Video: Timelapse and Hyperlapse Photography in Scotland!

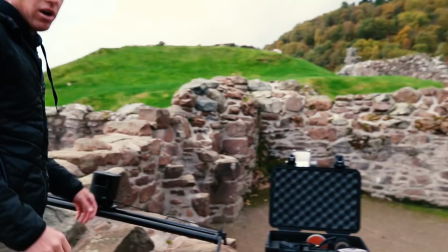[4:07]
8 freaking K.
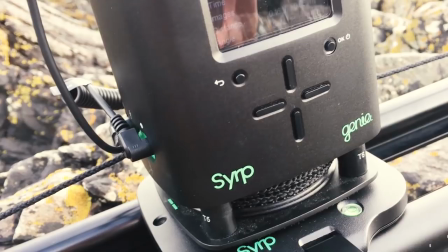[4:09]
okay guys so as seen on Kickstarter I called the genie so I don't know which is which but you can look that up this
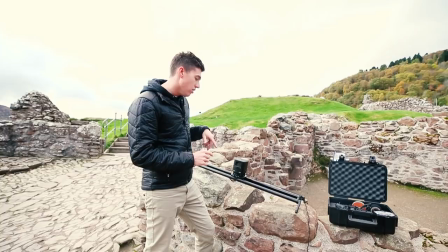[4:16]
is a new slider they sent to us they didn't ask us to say anything I am going to show you how it works and also if
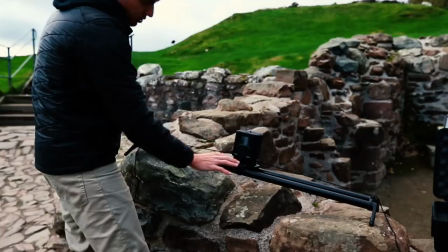[4:25]
we like it or not you just have the one motor and you come in close here so it just pulls this rope through and this is a
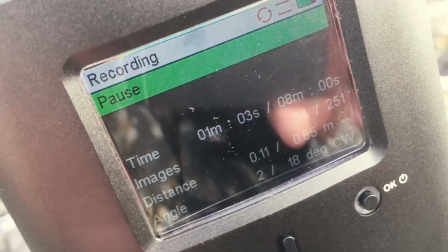[4:31]
time-lapse slider if you don't know what that is it takes a picture and then it moves so I can fully adjust how much it moves
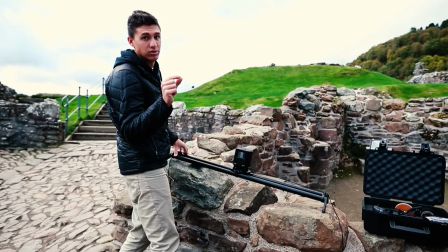[4:37]
how much of a delay it has based on my intervals and my shutter speeds every time I take a picture it moves ever so slightly so that's how we're getting these
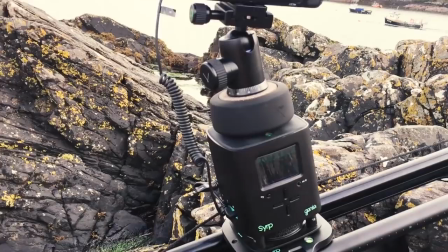[4:46]
horizontal movement okay so here we've got the genie slider again notice I have it on a nice incline the first time I've
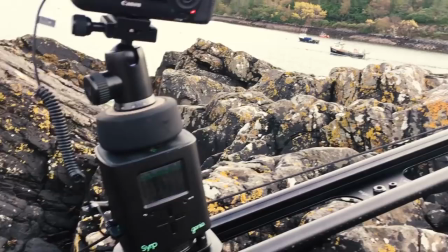[4:54]
done an incline so I'm seeing how the motor does it's not super steep but it's definitely climbing up these rocks.
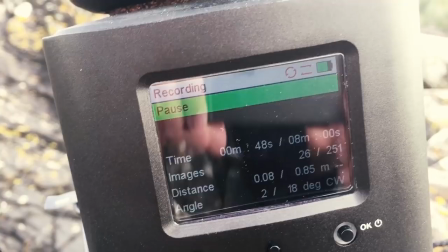[5:01]
You can see all the settings right here. It tells you how many images you're taking.
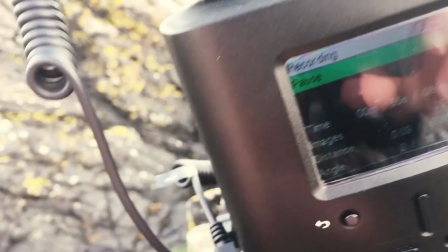[5:07]
So I'm taking 251 it's gonna last eight minutes.
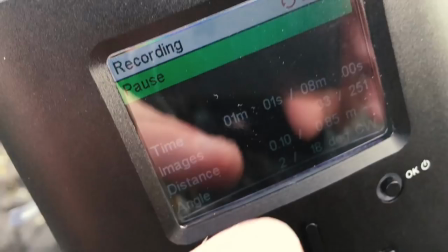[5:10]
It also can tell you the distance that you're traveling along your slider so 85 centimeters is about
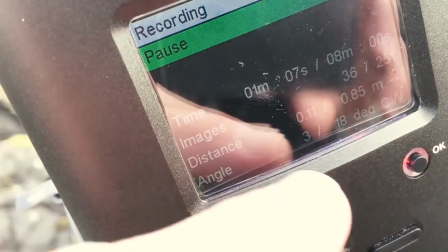[5:17]
the entire slider length and this angle right here is telling me how much I'm panning.
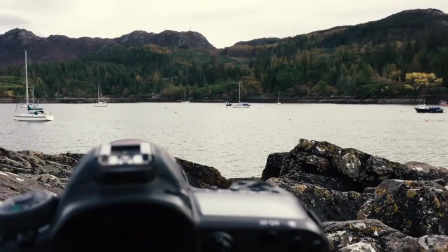[5:24]
So right now that's what this guy does this guy pans. So I'm panning 18 I'm going to start right here and I'm going to end facing about right there.
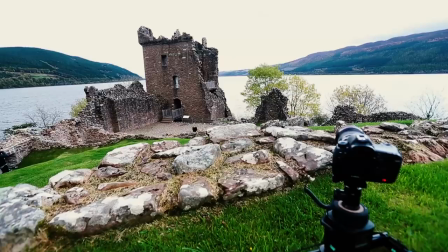[5:33]
So cool little system so far. Nothing that I don't like about it and a lot of stuff that I do.
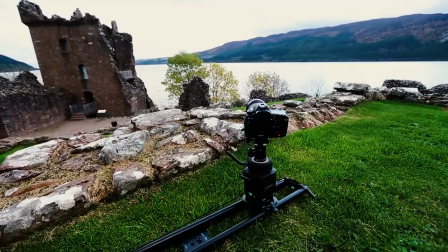[5:41]
Another thing when you're working with sliders, you always want to make sure that you have foreground.
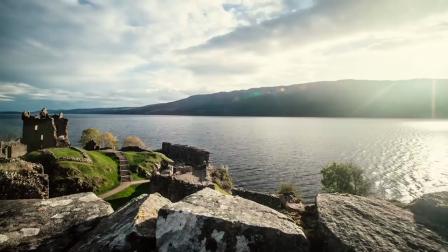[5:47]
Unless you have something you're moving against, you're not going to see the movement. So that's why I put it next to these rocks. They're not overtaking my shot, but I see them just a little bit that you can tell I'm moving right to left.
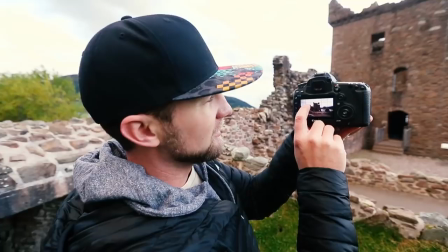[5:59]
That's how the slider works, that's also how Tyson works when he's doing his hyperlapses.
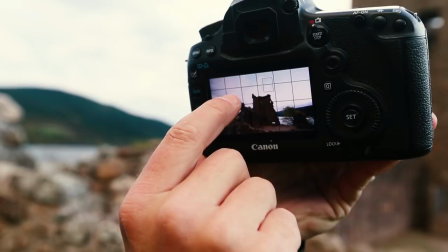[6:04]
You've got your grid and basically what I did on this last shot is you just take a point,
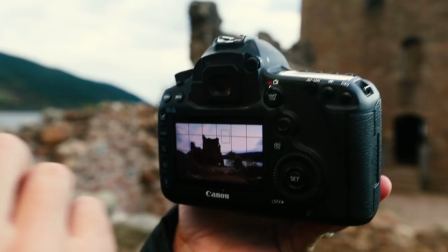[6:09]
like that point maybe, and then you line that point up with that point on the castle.
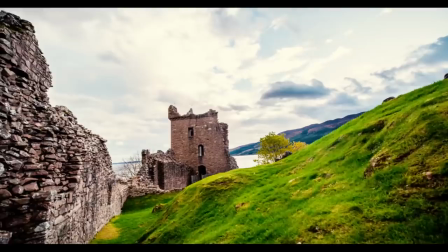[6:15]
That way, so as I'm moving, that point never moves on the composition of the camera. So it looks really smooth. So we've got the drone up in the sky right now. Right there.
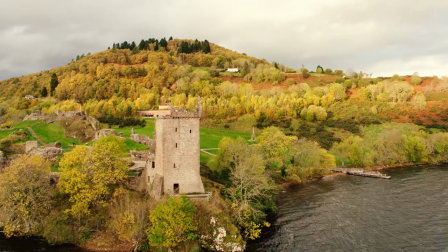[6:27]
No tourists are here, which is how we want to shoot things. We want to make sure that it looks totally secluded, nobody's around, and so we are hiding while that thing is in the air getting the shot.
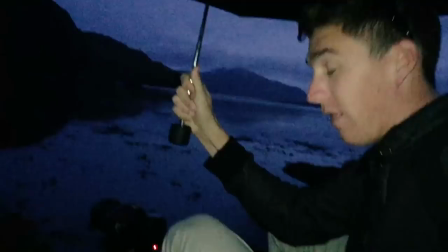[6:41]
I don't know if this is working or not, but I just started my time lapse,
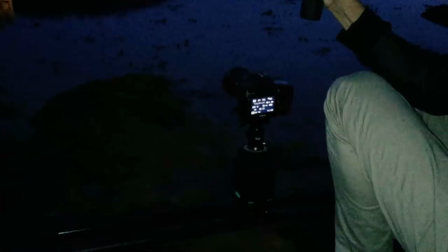[6:47]
and the tide is rising. So my time lapse gear, I was about 10 feet out of the water about four minutes ago, and now the water's right at my time-lapse rig.
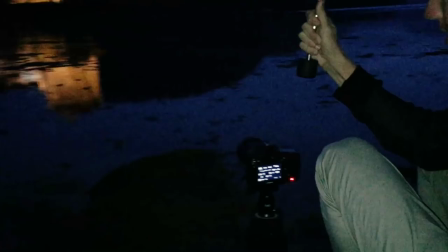[6:57]
So I'm just gonna sit here because I really don't want to restart this thing. Getting time-lapses up to the castle, with the lights on in the rain in Scotland.
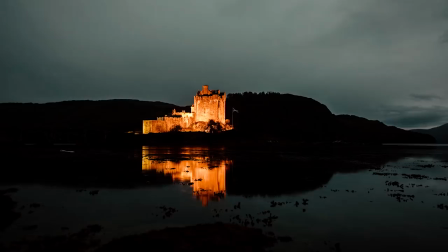Update, the tide did in fact come in and it ruined everything. Almost tipped my rig and my camera in the water, but good thing I was sitting there in the water and I got it.
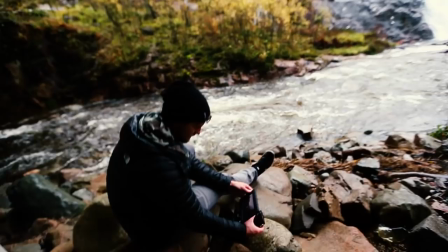[7:21]
Now we're going to go eat. What are we doing down here Ty? We're hiding from the rain. It's raining like crazy So we decided to find some shelter underneath this bridge
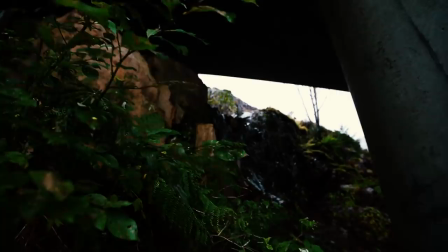[7:36]
Kind of a truck to get down here. So slippery and mossy. It's the first waterfall we've seen And so we were like we got to get that before we go home We were up there filming cameras were getting wet wasn't working The fire found some shelter under the bridge,
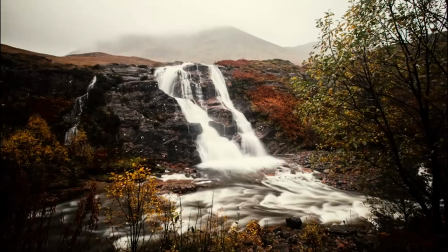[7:53]
so followed him down here, got a few good shots. Now we're just getting time-lapsed.